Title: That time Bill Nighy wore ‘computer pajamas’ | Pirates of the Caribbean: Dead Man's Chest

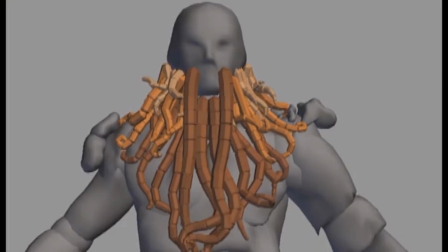246s
Additional layers of animation and simulation brought the character even further to life.
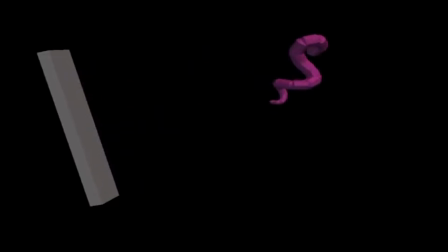251s
Jones's tentacles were simulated with careful attention to their distinctive sticky quality,
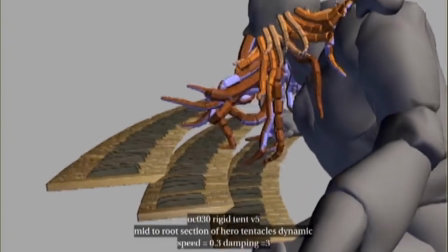257s
allowing them to convincingly feel their way across surfaces, grasp objects, and even play musical instruments.
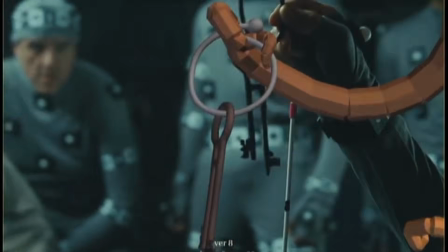264s
The tentacles also became an expressive storytelling tool, often animated to reflect the character's emotional state.
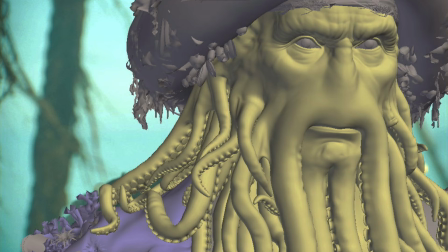272s
ILM introduced advanced rendering techniques for Jones's skin.
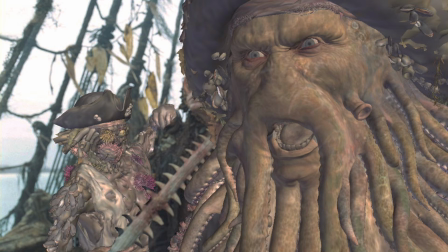276s
The studio employed subsurface scattering to achieve the translucent, moist appearance that became one of the character's defining visual traits.
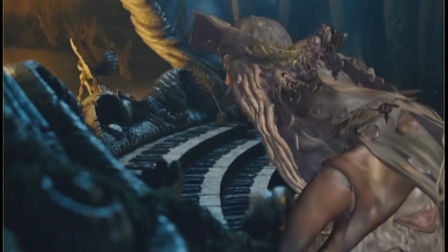285s
One thing to note, even though Bill Nighy's performance was maintained, Davy Jones is entirely CG, even his eyes.
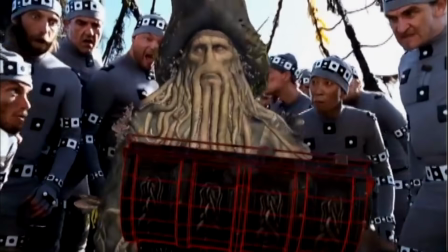293s
The final result was a stunning front and center character, full of emotion, an unforgettable performance.
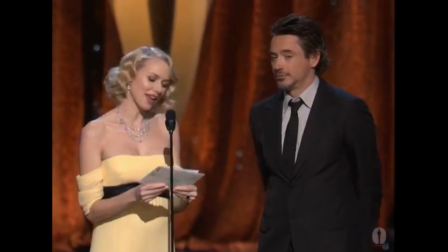301s John Knoll, Hal Hickel, Charles Gibson and Alan Hall for the Pirates of Caribbean.
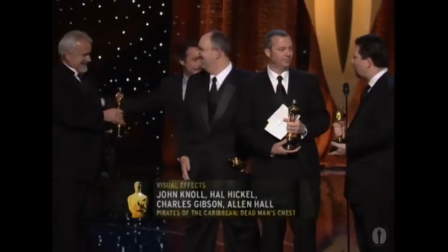307s
The VFX team was also recognised with an Academy Award for Best Visual Effects for the film.
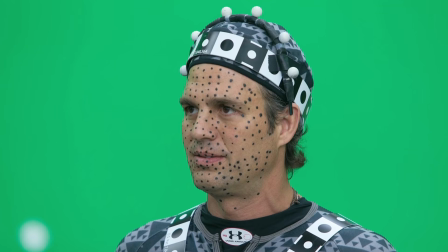313s
Since Dead Man's Chest, ILM's IMocap technology has continued to evolve.
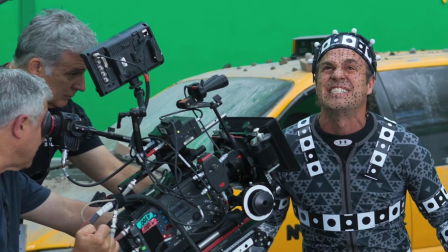318s
The tracking software has been refined,
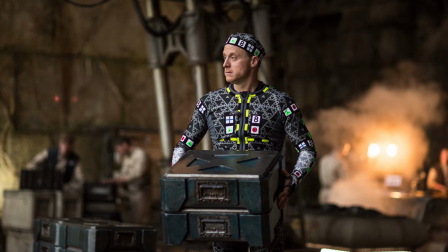321s
while the original rigid tracking bands have given way to fractal tracking patterns printed directly onto the suits.
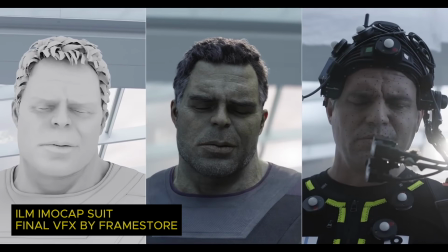328s
Modern versions of the system are also commonly paired with head-mounted cameras and active tracking markers,
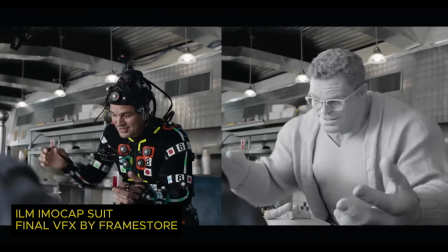334s
expanding the capabilities of the studio's performance capture pipeline.
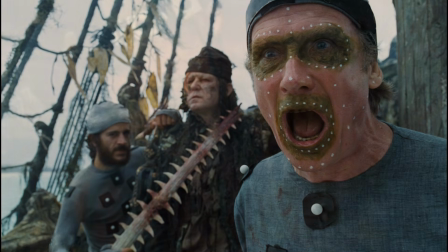339s
And that's it for this look behind the scenes of Davy Jones in Dead Man's Chest.
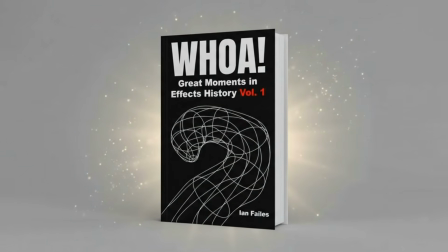344s
You can check out more about the character in my new book, Whoa! Great Moments in Effects History Volume 1, out now at Amazon. Finally, if you've enjoyed this video, please like and subscribe right here on YouTube.
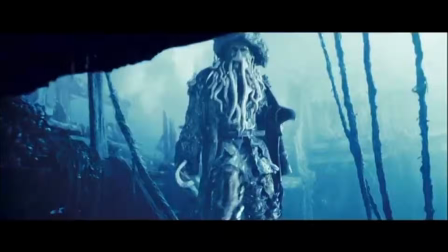358s
See you next week for another great effects moment.